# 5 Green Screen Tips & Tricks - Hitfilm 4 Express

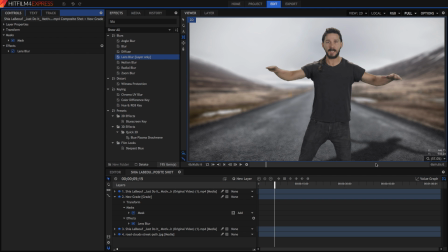8:10 So that includes both the background, all of the effects you've added, and the actor in front. So go ahead and create a new grade layer, and do a color grade that kind of suits the image. The important thing here is to make sure that it's applied to all the clips, because that'll make them look like they're all from the same scene, and they've all been graded together.
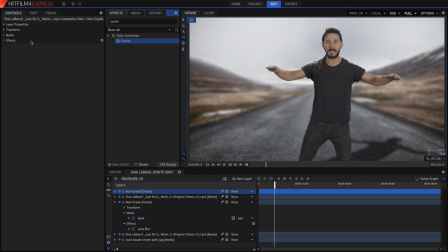8:29 I'm just going to drag on my favorite curves effect, and mess around with it a bit.
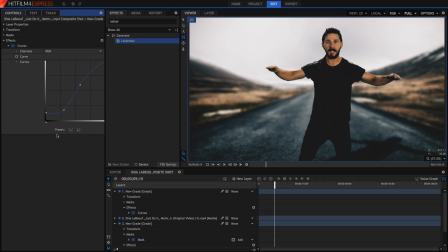8:38 That's my final grade done, and my final effect completed. So to go through these 5 tips, which really make your green screen much, much easier, and much more realistic.
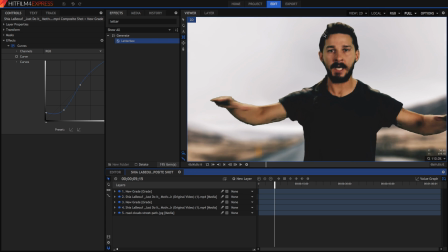8:48 The first is to add the grade with all of the matte cleaner effects, and the spill removal to get rid of that nasty green reflection.
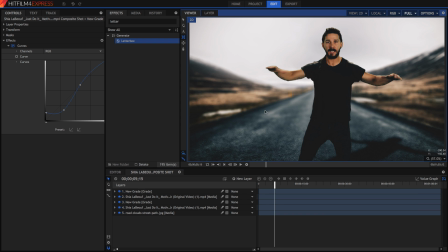8:55 The next step was to grade the actor to match the background to ensure that they fit in the same kind of scene. The next one was to add a shadow, which added to the realism of the shot because it shows that the actor was also interacting with the background. Then I added some blur into the background to make it look like it was an out of focus area on the camera lens,
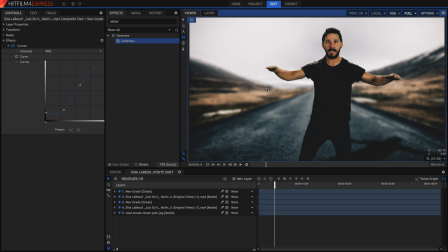9:13 and I made it only visible in the back parts of the image and not so much in the front. That way it looked like this bit was closer and less out of focus.
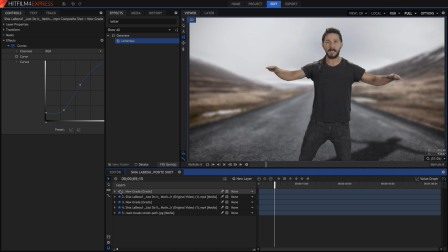9:22 And the final thing I did was to add a grade over the top of everything to make sure that it all looked like it was in the same world.
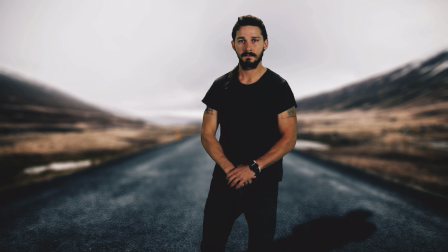9:30 So thank you guys for watching this video a whole ton.
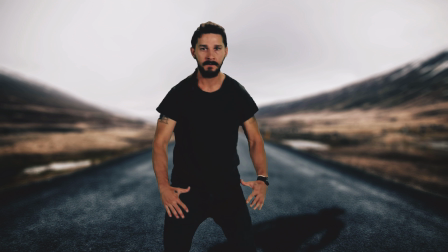9:32 It's only thanks to you guys that I make these videos, so if you can, please leave a like on this video, and if this did help you and you want to learn more things about Hitfilm,
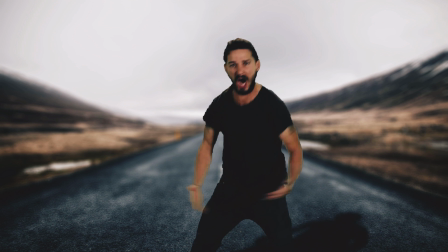9:40 go ahead and hit the subscribe button to get more video content just like this.
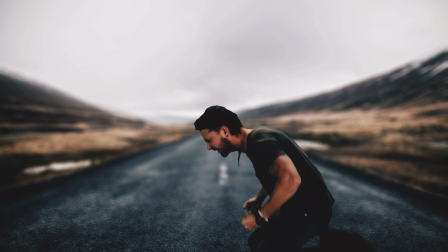9:45 Again, comment below what you thought of my new intro, and I will see you guys in the next video.
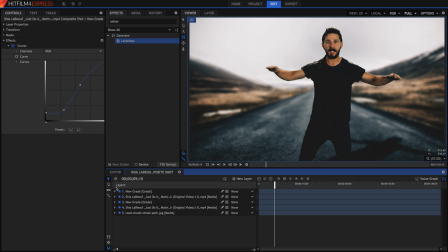9:51 Make sure you stay shiny. Bye!